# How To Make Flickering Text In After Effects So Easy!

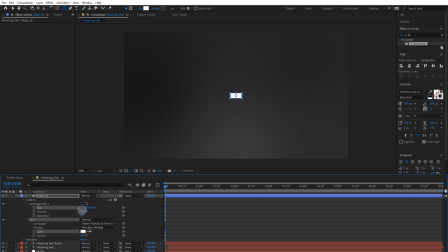490s
Into size, I'm gonna unlock the uniform scale and reduce the Y somewhere at 5. Perfect. And increase a little bit the X somewhere here.
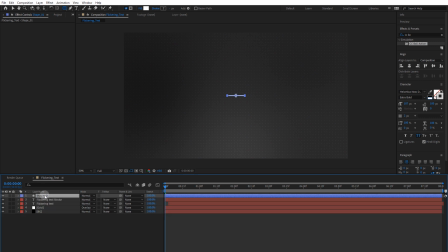506s
And for that we need an animation, and to match the entire style it has to be flickering. So I will reveal the opacity, set the value at 0, add a keyframe, move forward 2 frames,
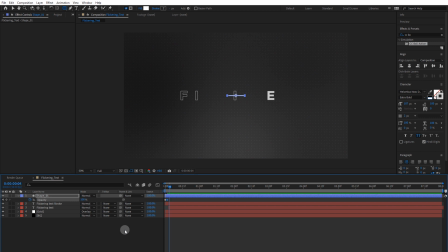524s
set the opacity at 100%, move forward another 3 frames, set that at 0, and 3 more and set that at 100%, and maybe 4 more and set that at 0.
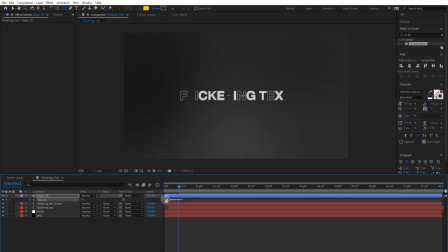543s
Great. I'm gonna highlight all the keyframes, right click, and go toggle hold keyframes to create steps and not transitions between the frames. Alt and right bucket to cut this from the right. And now we have to adjust the position.
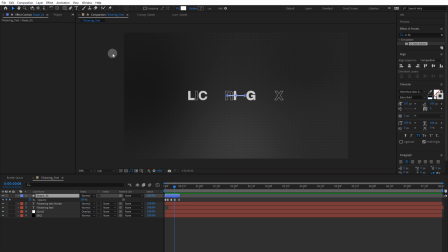561s
I'm gonna select the selection tool and drag this shape somewhere here. I'm gonna duplicate that with Ctrl or Command D, and I will create a new shape, move it on the bottom side.
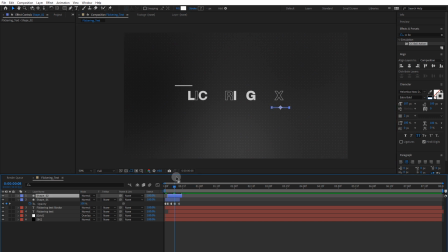578s
I will create an offset into the timeline, and also I will change the color of this one into, let's say, darker gray. Let's change the shape of this one. I'm gonna highlight the layer, press U twice to reveal all the properties we have adjusted.
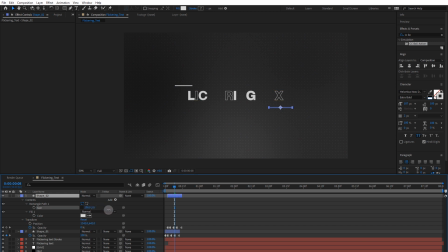598s
And now we can adjust the size into anything we want. I will increase the X, press space for preview, much better. And I think we need more elements.
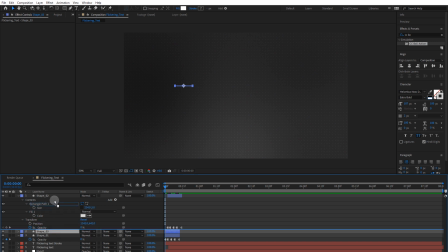611s
I'm gonna duplicate the first one, Control D. I'm gonna move it on the top to have organized layers, and I'm gonna adjust the position of this one somewhere here. It's cool.
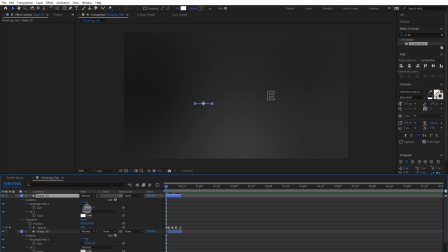626s
Again, U twice, and also adjust the size. Let's make a square for this one. Perfect. We need more elements, so I will speed up this into the post.
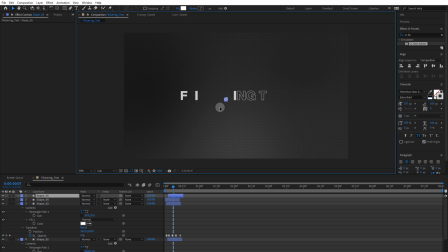643s
And the main goal here is that we need to guide the audience attention into the right place, into our message. And when we add elements around our message, we create that attention and we say to the audience where they have to look.
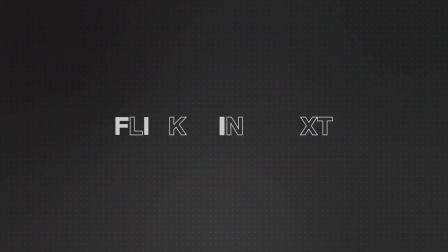661s
And this is really, really important when you want to deliver a specific message. That's all guys, I hope I made you smarter today. If you have any other creative ways of making scenes like this one, leave them in the comments below so we can all learn from your talents. Thanks for watching, and until next time, stay creative.